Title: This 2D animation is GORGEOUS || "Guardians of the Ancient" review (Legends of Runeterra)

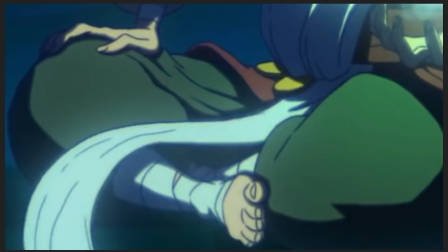Right? No. Okay, good. They didn't do it this time.
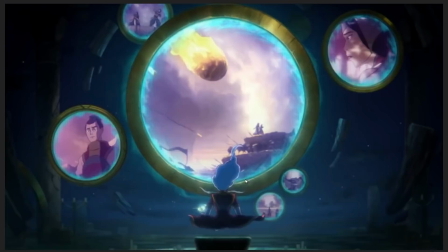Okay. I thought for a second maybe they redrew every single frame of animation for Cillian floating here, but no.
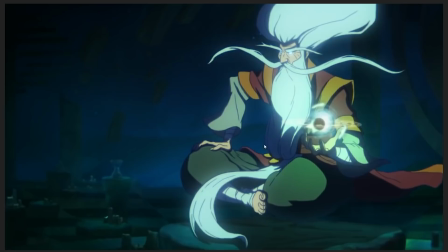Here again, we're using a little bit of limited animation technique, which is, as Cillian is floating here, we get lots of motion on his sleeves, on his beard,
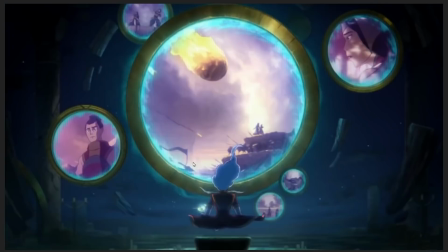on his coat, on the coins that are moving around,
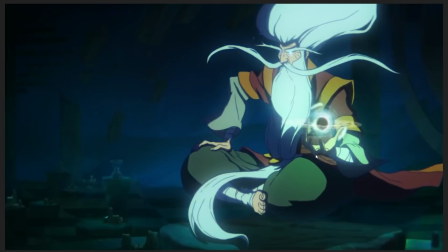but the actual cross-legged position of his legs and like his pants and his hands sitting there, those are all like they copy paste those from frame to frame this time, saving the labor a little bit until
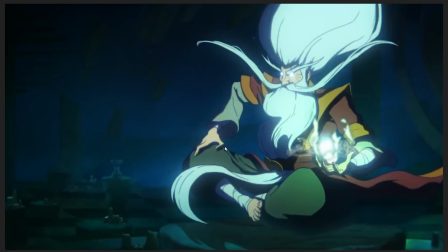here when Cillian drops, like when he loses his concentration and drops out of his magic
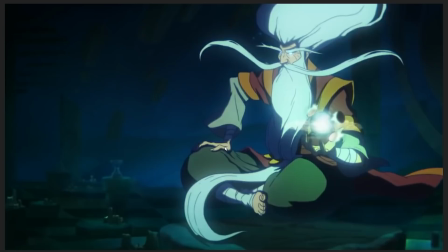meditation thing or whatever, that's when we return to complete full animation as Cillian drops his entire body weight down.
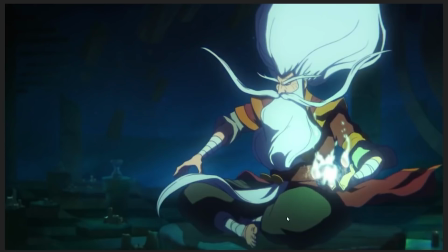And I really, again, this is such a nice motion because you can kind of see, like, as he lands first with his butt.
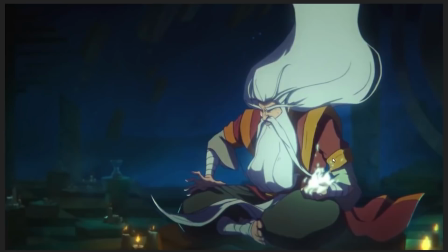Like, here his butt has collided with the ground, it's not moving any further, but still, even though his butt has collided, you get this,
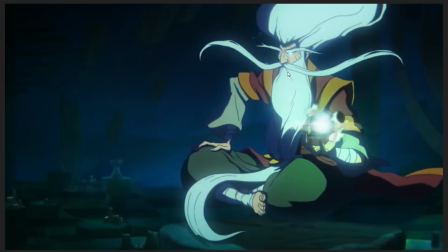you can see his whole upper body, his chest kind of collapses down a little bit as he catches the weight of his own head as it's falling down as
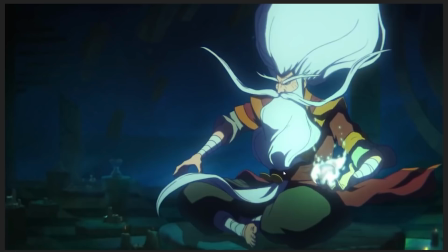well. You can see, like, the muscles straining to catch and kind of return him to a seated position. Which, again, like, this is not, like, rocket science animation.
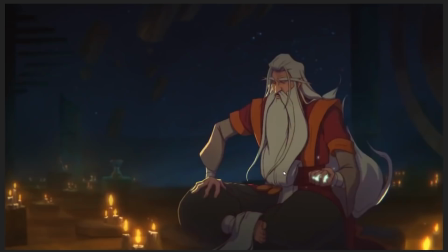This is basic good character animation. But, man, it's just nice. It's just well done.
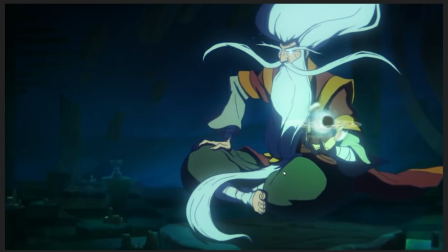It's just well executed. Because, again, this kind of thing, like the Aurelia thing I gushed about,
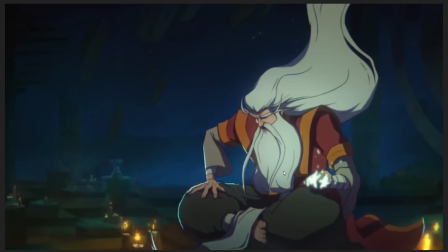it demands a real understanding of the physicality of the human body, like the way muscles and bone and sinew catches on itself to sort of, to give us this, because like we don't move like robots, we don't move stiffly, we move like sacks of meat,
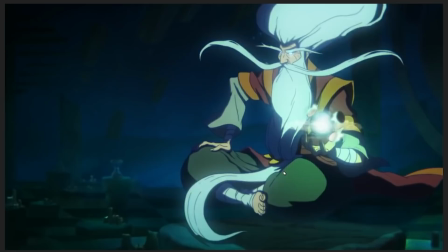we move like sacks of water with some rigid trusses inside them to sort of hold them upright,
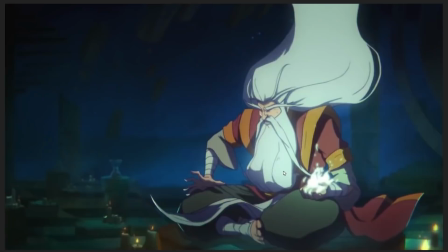and like capturing that motion so well. So nice.
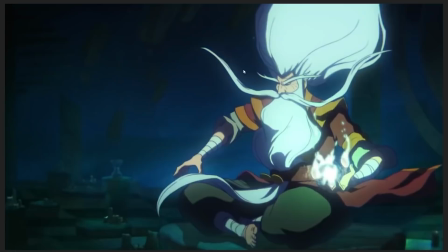And I also love the way that, like, the beard, like, because when he's up and doing his meditation thing, all of his hair is kind of puffed out, right?
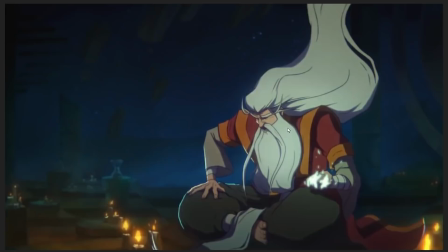It's all kind of billowing and floating and puffing out. You can see that really here, like, how the beard is sort of really big and puffed out.
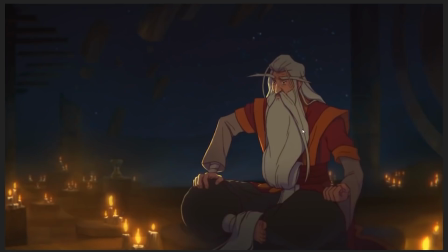But then as he lands, as the magic goes away, notice how everything just kind of, it just kind of falls down and becomes the sheet
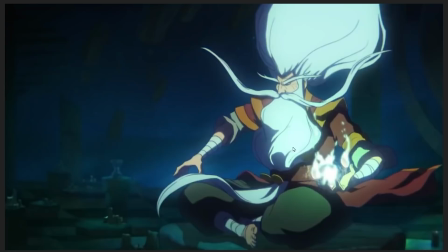of hair instead of this, like, big billowing sort of dramatic thing.
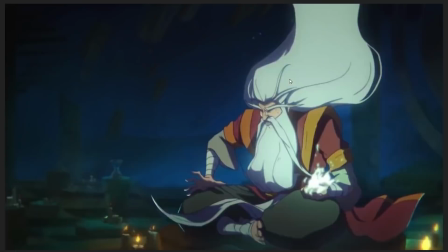It kind of loses all its life and becomes much more inert and restful.
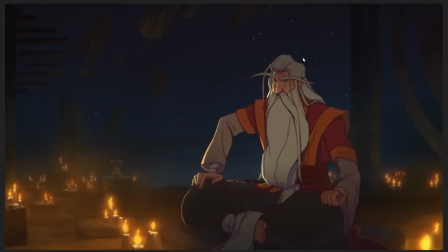Again, which is just using the hair of the character sort of really well to literalize the internal, like the magic that's animating him internally being externalized as secondary motion in the hair and the beards.
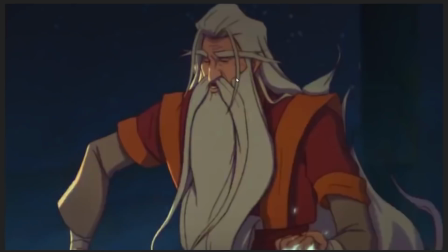And it's like, it's very good. It's very good. You see that? You see how Here again, they're using that differential.
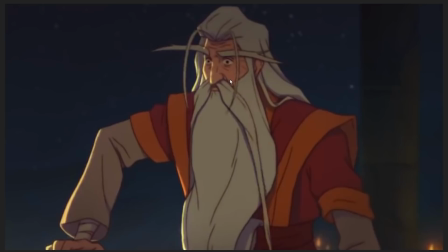We talked about that with like the shot of his hand and the coins rotating. The way that they're using differential animation, like differential animation speeds, to make the whole fluidity of his motion feel better. So that even though on plenty of frames, like here we see pretty much the entire body moving, right?
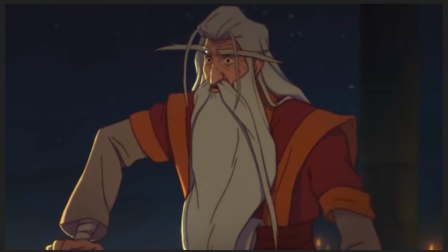Except the hair seems to be copy-pasted at this point. And then here, you can see only really Little bit of motion in his face, little bit of motion in his hair, a little bit of motion on his arm, but most of him isn't really moving.
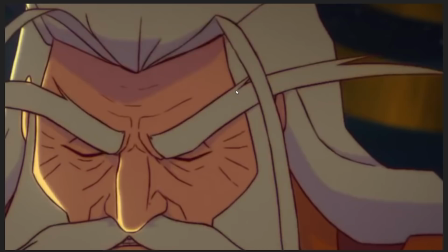And so you get this sort of like making sure that each bit of the character moves when it needs to
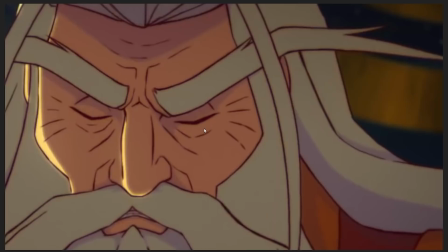in order to communicate the idea. You can see that here as well, where like only really his hair is moving. Let's zoom out from that, actually.
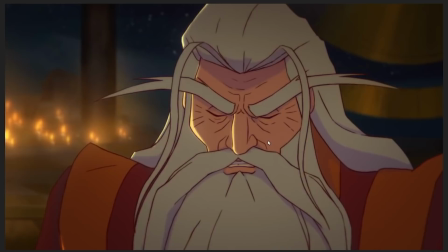Only really his hair is moving, but there's almost always something moving on every single frame.
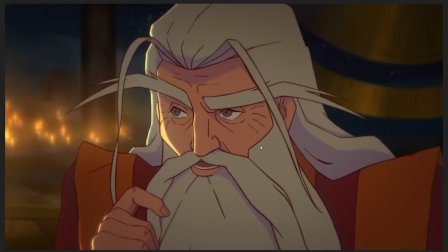There's almost always something moving. And that's what gives the whole scene, like, that beautiful sense of fluidity.
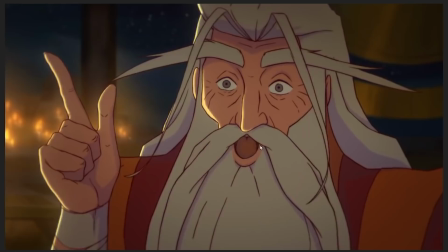It's just so good. Like, this is just really good animation. This is just people who know their goddamn craft doing it really, really well.
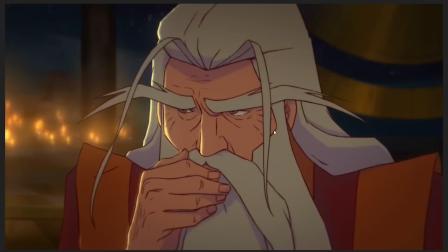And I love it.